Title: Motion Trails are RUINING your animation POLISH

Tracking your arcs and spacing in animation is a very important practice that can help improve the appeal and readability of your work. 3D animators often rely on motion trails to help with this, but maybe there's a better way.
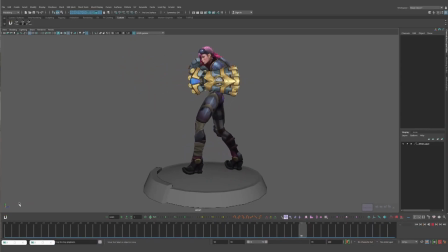What I like to do when I polish my animation is play back the animation over and over, changing my focus around the character as I go to see if everything is reading as it should be.
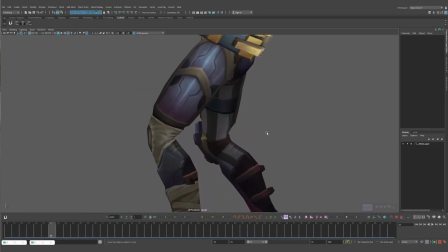If there are parts that feel janky or poppy or just feel like the flow is broken, then I'll go in and track that part more closely. So I first rely on my eye to catch what I feel, and then go in closer, frame by frame, to analyze what the issue is.
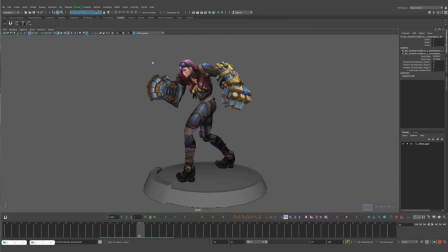Motion trails are often used to track motion in 3D animation, and they do mostly work quite well.
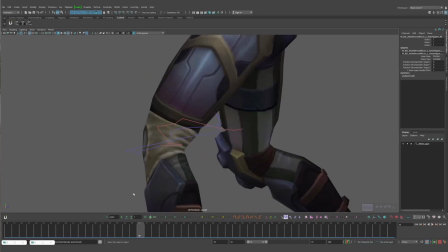They mark a point in space over a sequence of frames and display a representative arc.
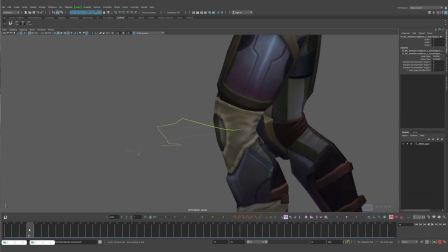There's even some fancy heat map colors to show you your spacing in Animbot. Very fancy.
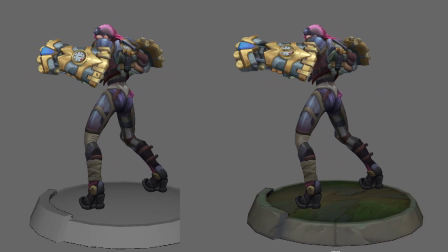This seems like a great way to clean up your animation and add that final polish that will take your work from good to great. But personally, I don't use them very often. I prefer a way that isn't so buggy. Not that that's the point of this video, but they are buggy, aren't they?
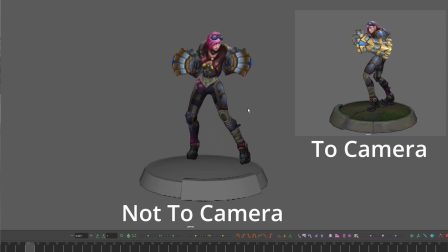Like most things in 3D animation, it's a good idea to treat things as if they're 2D, like posing to camera. Our work may be 3D to us, but to the viewer, it's still a flat 2D image.
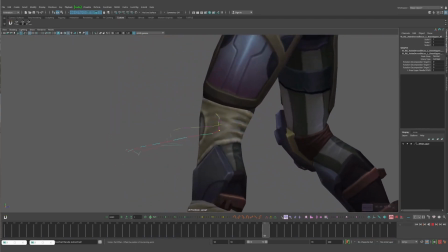So don't track hidden joints in 3D space that are hidden within geometry that our viewers won't even see. Don't track control curves that our viewers won't see. You should instead track the lines in your animation.
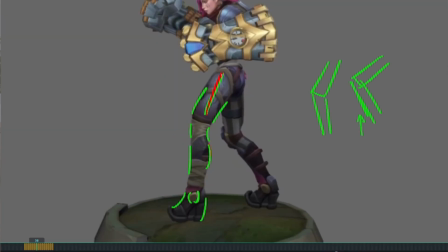Lines on the silhouette, but also internal lines that can be used as reference points for tracking rotation.
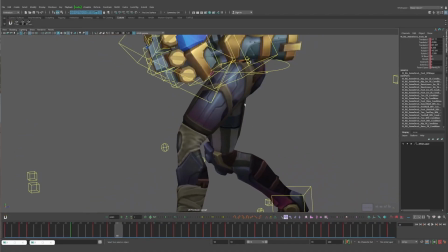We can do this by flipping through our frames and going by eye,
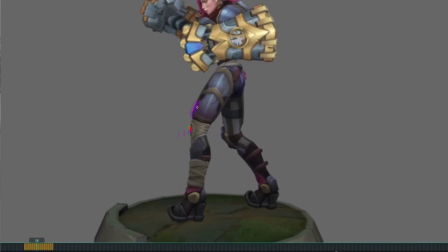or also using some software to draw over our animation and ideally ghost it, though this isn't essential, just easier. Some people even use a dry white marker on their monitor. Tracking lines, silhouette, shapes is much easier than tracking small points within geometry that we can't even see. There's also the added benefit of training your animation eye. Let's look at this example.
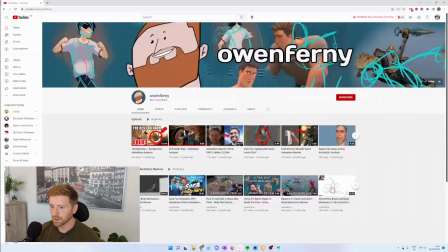So we just want to close Maya, go to youtube.com/owenferny and just hit the subscribe button. Oh wait, no, that's a different step.
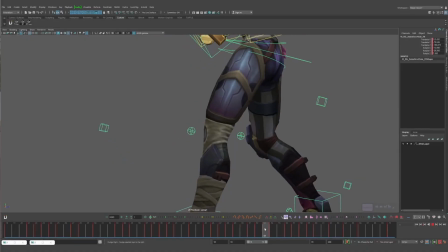Let's use the knees as an example. When you play back an animation and you're looking at the knees, the things that are moving most in terms of screen real estate are not the knees, it's the upper and lower legs.
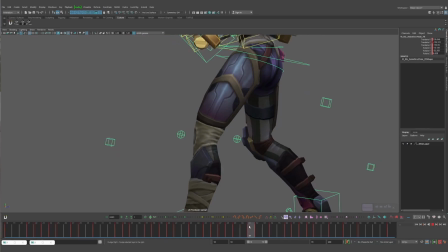So we want to track these in order to clean up the legs because they're the biggest things and therefore easiest to track. But cleaning the knee spacing does that, right? So I'll just do that. Well, no. See, cleaning the knee spacing cleans up the translation of that joint. The problem with this is that the knee joint is affected by the upper leg and lower leg.
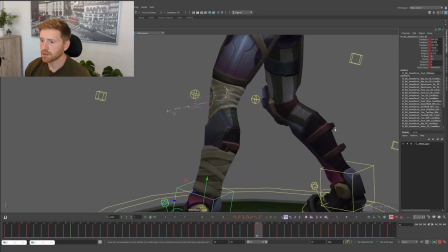So you can see here that I've just fixed the arc of the knee there. So the knee itself is not actually looking too bad, but when we take a look at the line of the bottom foot,
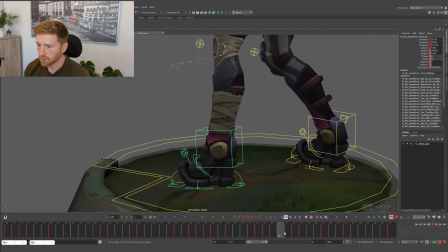we're kind of hitting a wall quite hard on this frame right here. Boom. See how we kind of stick? So this really wants to be more of a,
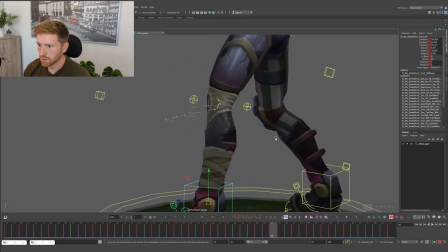just a little more ease in there, really. And then we need to take a look at the top and see how that is.
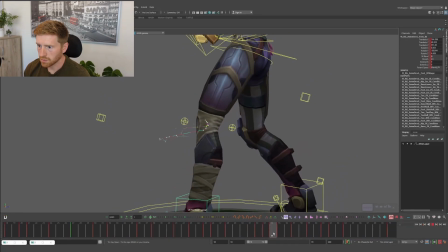Got a little jank in there.
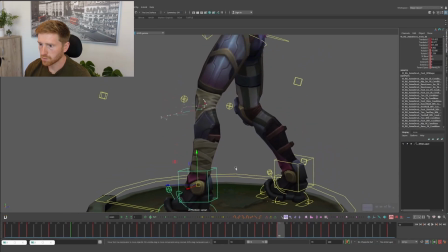I think that's much better.
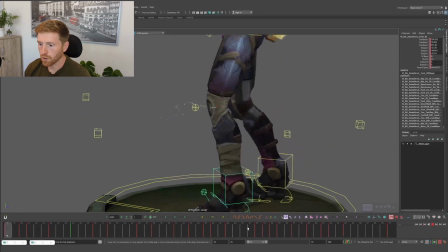So the momentum now goes through the lower leg properly and also the upper leg.
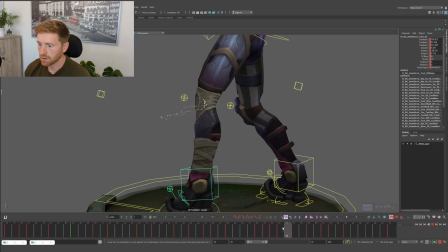They kind of contract a little through here. It's kind of looking at all three parts, the knee, the foot and the upper leg all at the same time, making sure that we're cleaning them all up at the same time.